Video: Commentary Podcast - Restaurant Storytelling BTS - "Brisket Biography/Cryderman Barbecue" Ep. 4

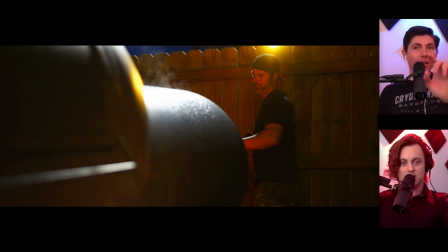19:34 but that's at the very end i'm talking about the nighttime yeah that's right this is all the bolts in 120 i know this is the bolts in 55 watt kernels just on batteries and even though those yellow lights
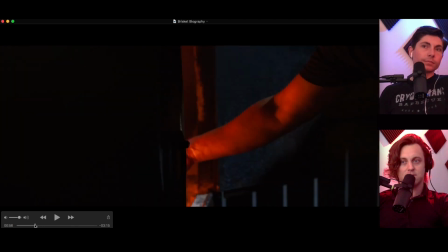19:47 were up there we still were using the spotlight for shape so moving around that
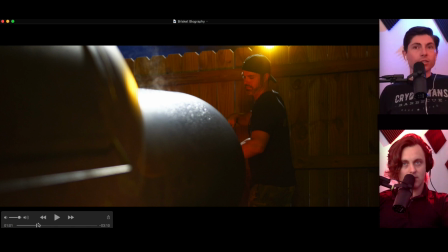19:52 light the panel there the post that was there was white it looked terrible it was like super blue you remember i had to cover it up oh that's right yeah you were holding a big negative right there yeah Right behind that fence, and it just destroyed the whole look. It looked terrible. So we had to cover it up, and then we added that yellow. Let's play on.
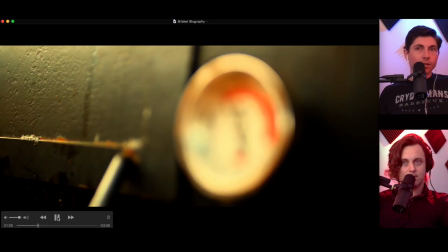20:10 The appropriate moisture content and size will become increasingly important to fuel the fire and maintain the desired temperature.
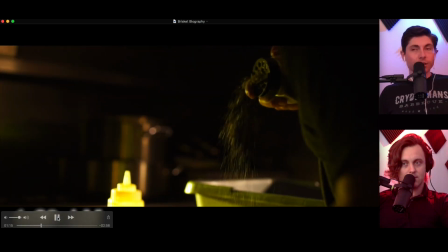20:19 Here we go. I hope you ate before you started watching this.
A subtle rub of kosher salt and coarse black pepper is all it.
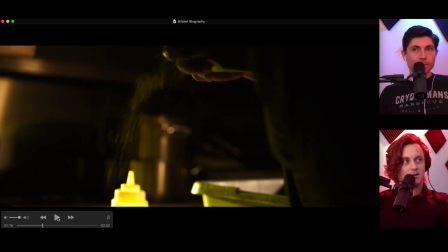20:27 So he's not normally doing that in there in the dark, you know. So one of the things we do when we shoot is I like to go in and just turn all the lights out in the place. So I had him turn all the lights out, and then I put lights out, or our lights out, so we can get shots like this.
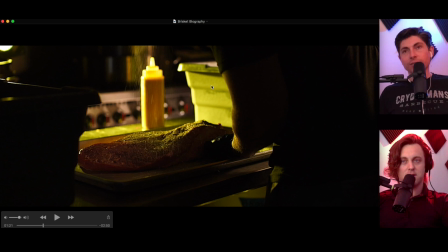20:45 And I mentioned it, but I didn't say, like, I wanted, like, it was like a very Breaking Bad type of look. Yeah, that's true. Cooking it up. Mixing it.
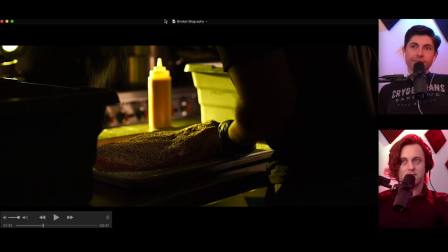20:54 There's an episode of Breaking Bad where somebody else has kind of been watching Walt make the meth, and they think they know how to do it. And they're trying to convince Gus Spring that they can just do away with Walter and that that guy can do it.
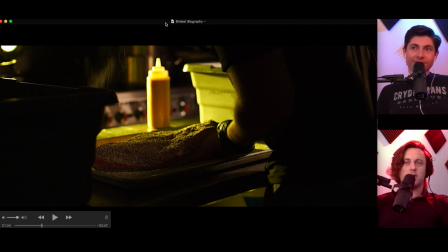21:10 And Walter's over there frantically saying, what are you going to do in the spring when the humidity goes up and your product goes cloudy? How are you going to fix that? And I felt like a lot of the times that Chad was talking about this process, it was as serious and as exact as the chemistry that Walt would put into his meth to make the blue meth.
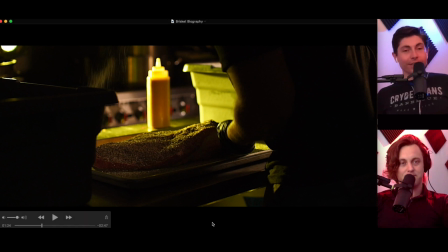21:30 So I was like, you know what? That's a very good point. And I think you're right. So I was like, man, we put some of that into the voiceover too, talking about the humidity and this and that. I was like, you know what? It takes time on the tools. Time on the tools.
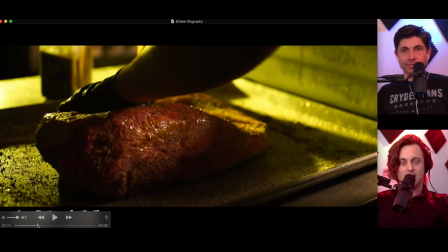21:47 Placement for experience. Trademark. So really, it goes from inside. This is nowhere near those yellow lights that are outside, those lights that keep the bugs away. This is inside, but I wanted it to kind of match, so we gelled the light up.
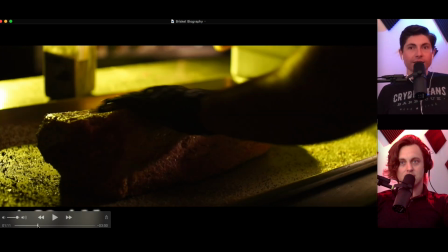22:02 We came inside. I think we double gelled it. That thing has yellow on yellow on amber to make it look that way.
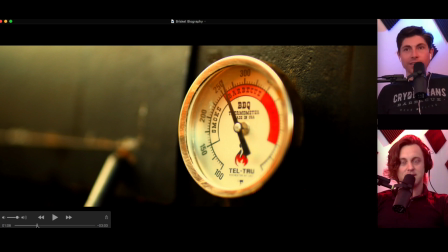22:07 And then this shot is in the daytime. Later, I just needed this shot, but it still kind of works.
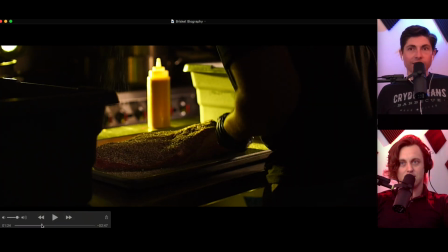22:13 You can tell it's kind of in the daytime, but we color graded it. And then you can see that 55-watt.
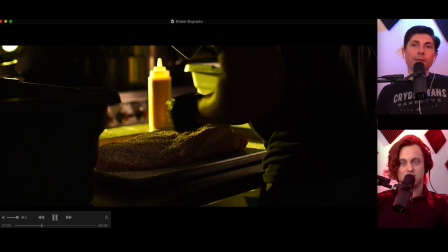22:20 It's right there.
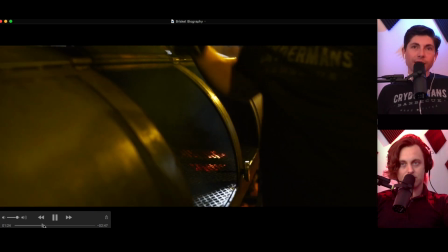22:23 A little bit. I didn't see that. I've seen that a couple of million times.
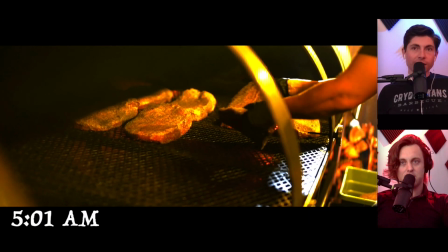22:29 You can kind of see it peek over the fence a couple of times. I don't really have too big a problem because the background is so blown out.
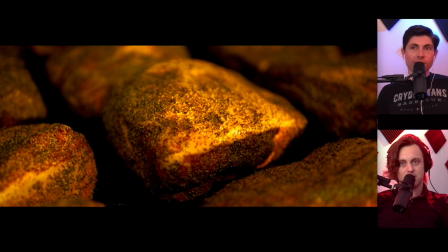22:35 It's out of focus. It's just practical or something. You want to talk about Trevor?
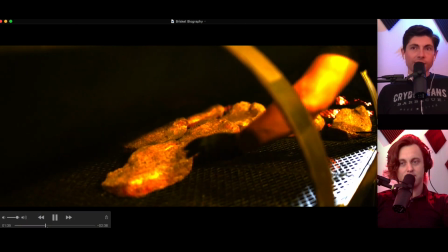22:41 You made this shot happen. Did I? Oh, that's right. I did.
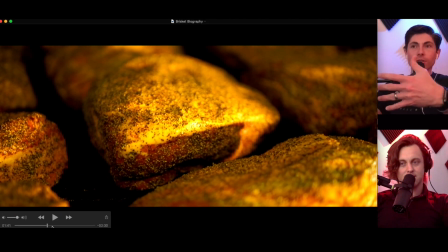22:46 so there's a panel amber that's right in front of me and i'm literally holding my hands like this and like trying to create shadows like the dancing fire because there's no light from the fire that's actually hitting these right now yeah so that's just a panel shining on them and trevor's like moving
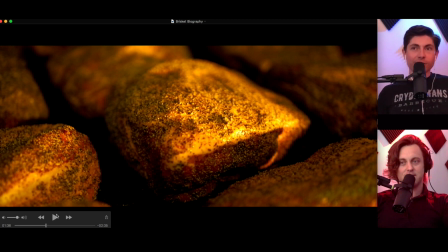23:00 his hands around in front of the panel to create it to make it look like they're just create that effect literally i'm doing this it looks like i'm like
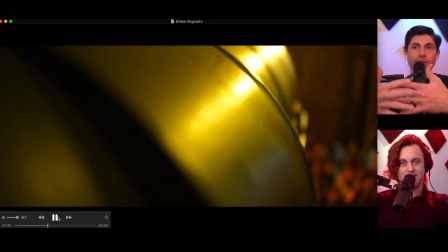23:07 making out with the light you actually forgot about it until today when i mentioned it that's true like do you realize that That's your
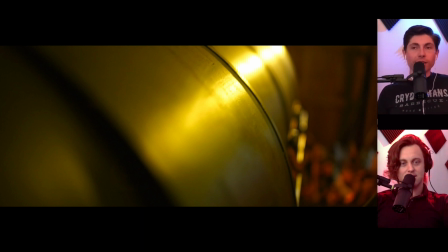23:14 hands. I was like, man, that looks good. The fire really lit that. Of course, there's not going to be any behind the scenes of that. That wasn't fire. Because you would have been the one taking it. We don't have a dedicated behind the scenes photographer yet.
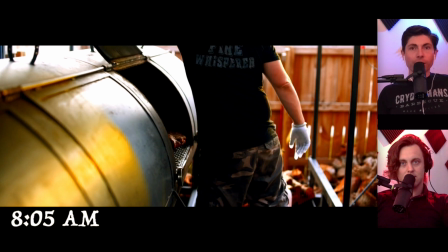23:27 We're all pulling double and triple duty on everything. All right, so now we're in the daytime.
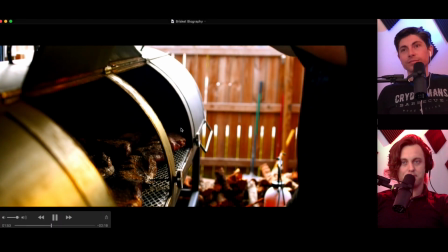23:31 And I did bring the 120D out to kind of catch glamour off all this, that yellow.
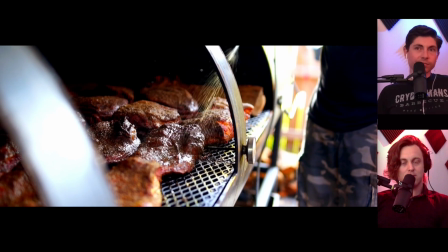23:37 Because I didn't want to just go completely from that yellow night to this.